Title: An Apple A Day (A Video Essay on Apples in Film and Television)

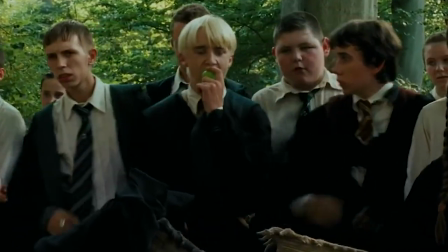244s
For instance, in Harry Potter, the villainous Draco Malfoy crunches his apple while overlooking other characters while he's off in the corner with his goons,
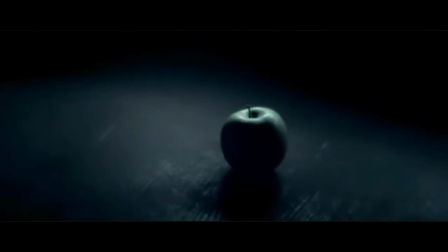253s
showing that he doesn't even care of who he thinks is lower than him in this particular situation.
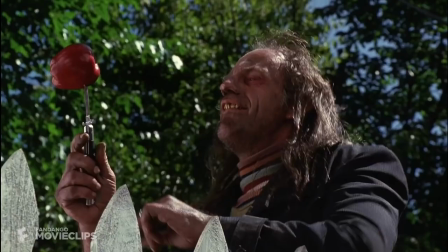260s
Another example, in Dennis the Menace, when we see the character Switchblade Sam, played by Christopher Lloyd,
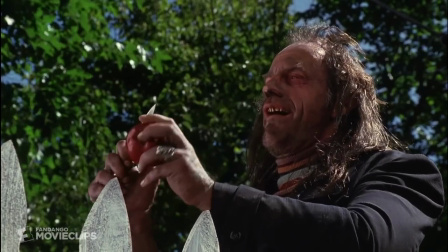265s
the menacing way he eats his apple with that knife immediately gives the impression to the audience that he's up to no good.
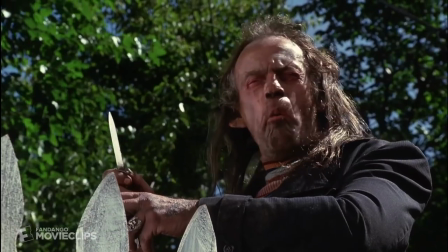272s
Interestingly, while filmmakers use apples to depict villainous characters, Apple the company, which makes MacBooks, iPhones,
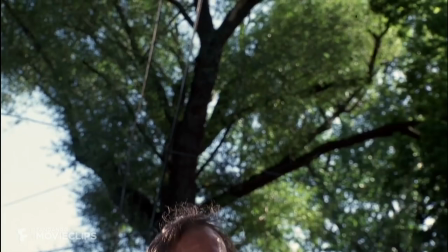278s
watches, they do not allow villains to use their products in movies and tv shows so in a way it's kind of an ironic disposition that adds to that symbol of apples film and television and necessary or unnecessary evil this trope is so ingrained into our society of film and television that a fortune 500 company is trying to avoid it subliminally that they're trying to disassociate themselves from apples and the visual representation of evil because they know that
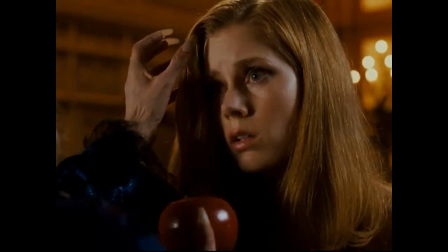309s
what people see visually can inherently influence what they think about characters and
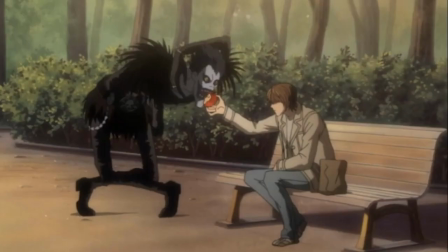316s
they don't want to be seen in that light. It's really in conclusion with my research. Apples are just a potent visual symbol that filmmakers use to pick villainous characters over confidence, arrogance, and their dominance. The loud crunch of an apple draws attention to the character and their portable nature makes them easy food to consume in any location. The use of apples in film and television has a long history for sure, and it's a trope that audiences are familiar with.
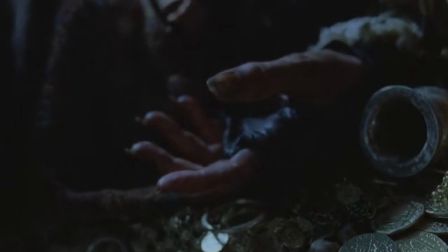339s
As a symbol, apples are as recognizable as the everyday use of the Wilhelm screen.
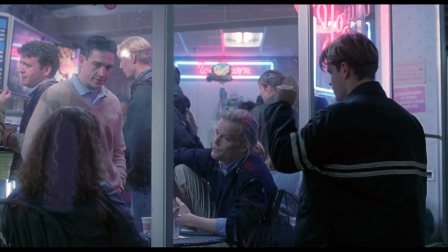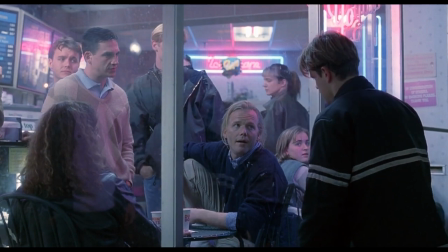350s Do you like apples? Yeah.
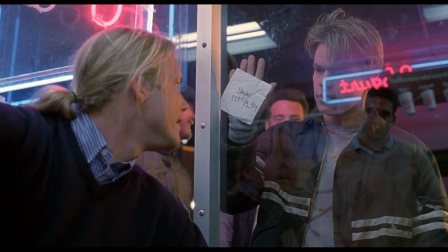357s Well, I got a number. How do you like them apples?